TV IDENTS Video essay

The logo has 5 different colours: blue, green, red, orange and purple, and was designed by Lambinaire. Channel 4's remit is represented in 4 different colours, in which these 4 colours were also part of the logo back in 1982.
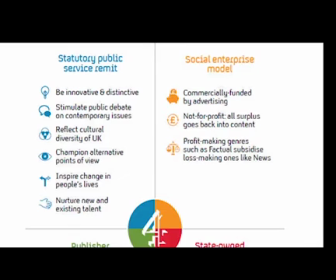(8:35)
The 4 colours were blue, which was to represent statutory public service remit;
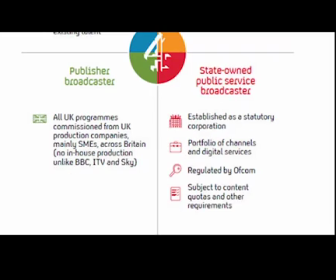(8:43)
orange, to represent social enterprise model; green, to represent publisher broadcaster; and red, to represent the state-owned public service broadcaster.
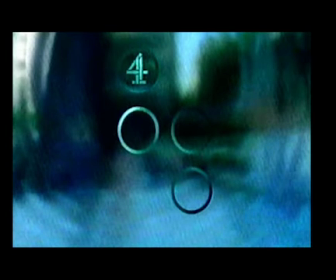(8:58)
However, in 1996, Channel 4 logo had evolved,
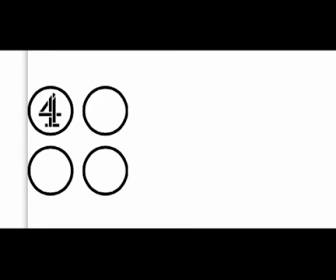(9:03)
not including any of these colours, but still included the blocks that make up the number 4.
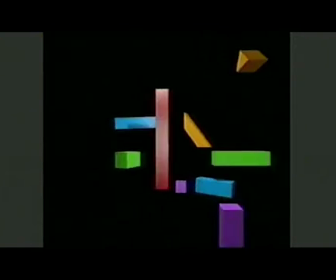(9:09)
In 2015, Channel 4 evolved with a fresh new look.
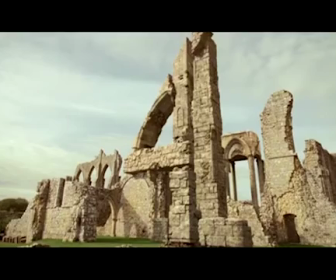(9:14)
After 10 years of the 4 being incorporated into abstract scenes such as the hedges or the buildings,
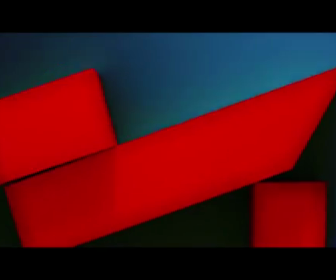(9:22)
they still contain the blocks that make up the number 4.
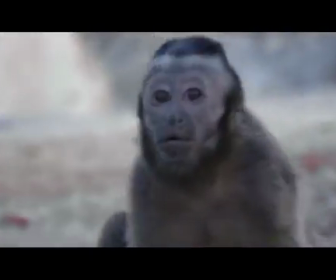(9:26)
However, they are now disconnected and not noticeable to the eye.
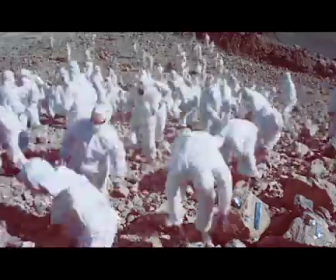(9:31)
The new idents engage the viewer to think, as you have to look closely at each ident to notice the blocks,
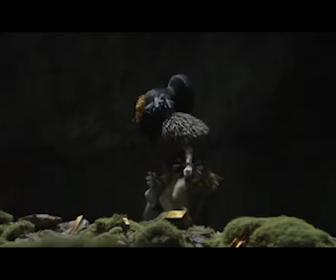(9:39)
and each of the 4 idents have the same type of theme. The ident was a bold move, as Channel 4's corporation felt that just having the blocks in
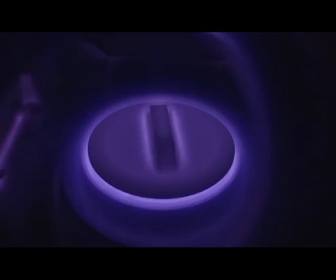(9:50)
its idents would be enough for the viewer to associate with its ident brand.
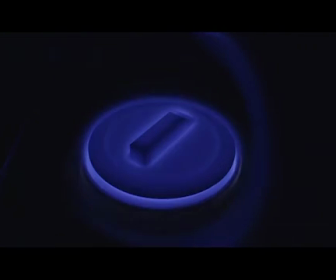(9:55)
James Walker who is the head of marketing for Channel 4,
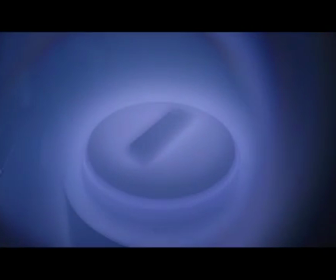(10:00)
said the aim of the rebranding of the channel is to show the broadcaster as diverse,
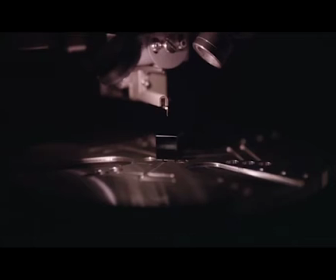(10:06)
challenging and emotive, in line with its public service remit.
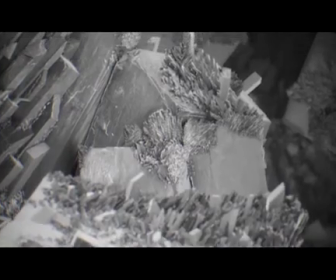(10:12)
Channel 4 is known for challenging and pushing the limits in television broadcasting,
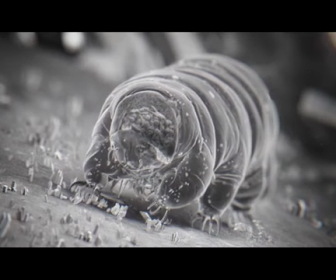(10:17)
and this reflects in both its programming and its IDENTS. Now I'm going to conclude this.
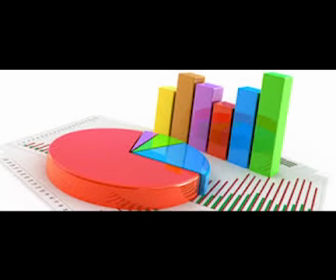(10:23)
Media producers define their audience by analysing the research data found on BARB, which is a type of quantitative research.
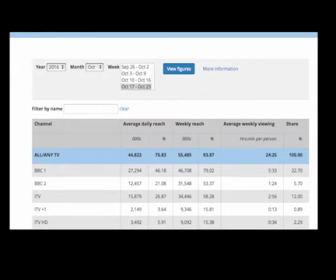(10:32)
They don't always rely on this one type of research,
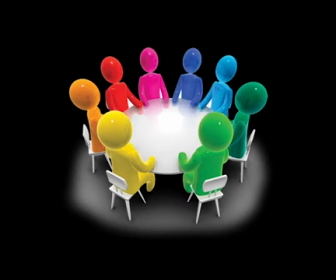(10:36)
as they also use focus groups, which is a type of quantitative type of data collected.
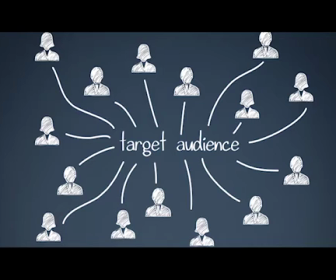(10:42)
Audiences are split into different categories known as demographics.
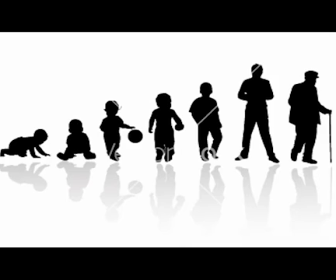(10:48)
These include age, gender, social economics.
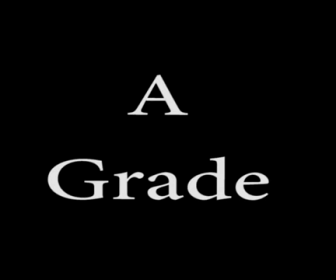(10:52)
For example, A grade would be someone who works as a doctor or a judge.
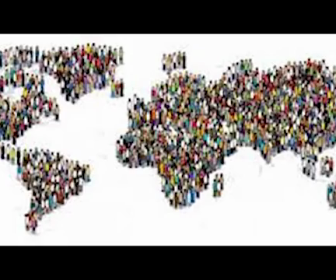(10:58)
Marital status and geographical location.
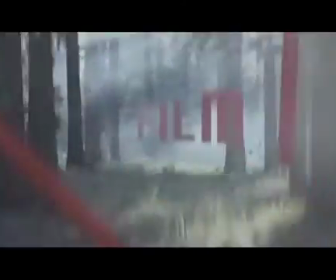(11:04)
The use of IDENTS give the channel a variety of different opportunities,
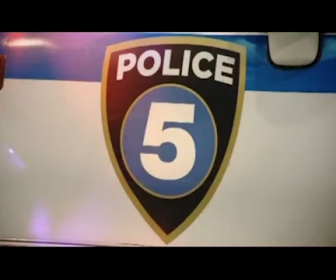(11:08)
such as to make a creation of a corporate identity in context of branding,
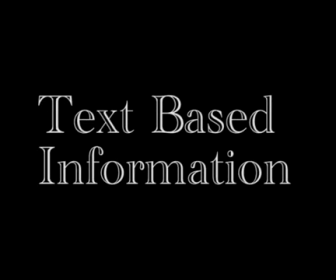(11:14)
to display text-based information relating to its channel, and to appeal to a specific target audience.
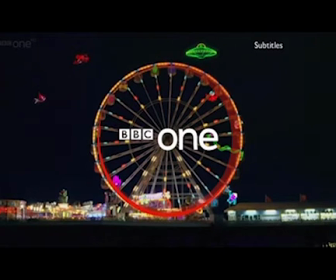(11:24)
It is clear that the purpose and design of
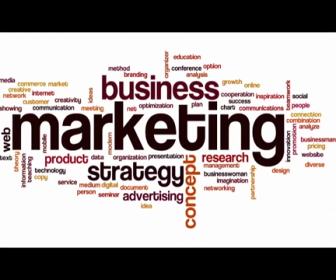(11:27)
each ident is for marketing to draw in an audience and attract them to their channel.
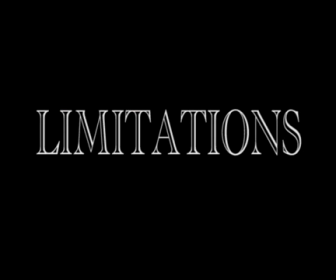(11:34)
However, idents also have limitations, and sometimes no matter how much research is done,
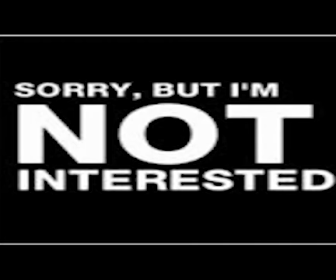(11:40)
they can have less impact and lose their appeal.
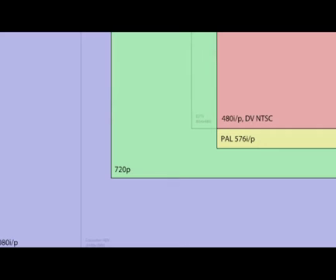(11:44)
The types of limitations include the typography used, home television resolution and aspect ratios,
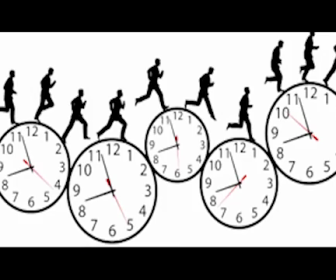(11:53)
the amount of money spent on them, and also the time spent on creating them can be costly for the TV broadcaster.
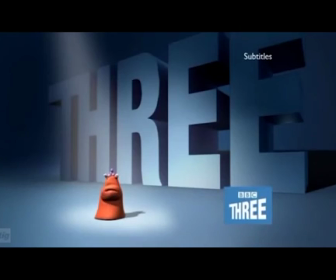(12:02)
TV idents help to encourage brand loyalty so that in the future an audience will bond and stay with the channel within their lifetime.
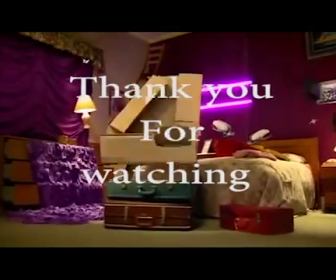(12:11)
Thank you for watching my video essay on TV idents.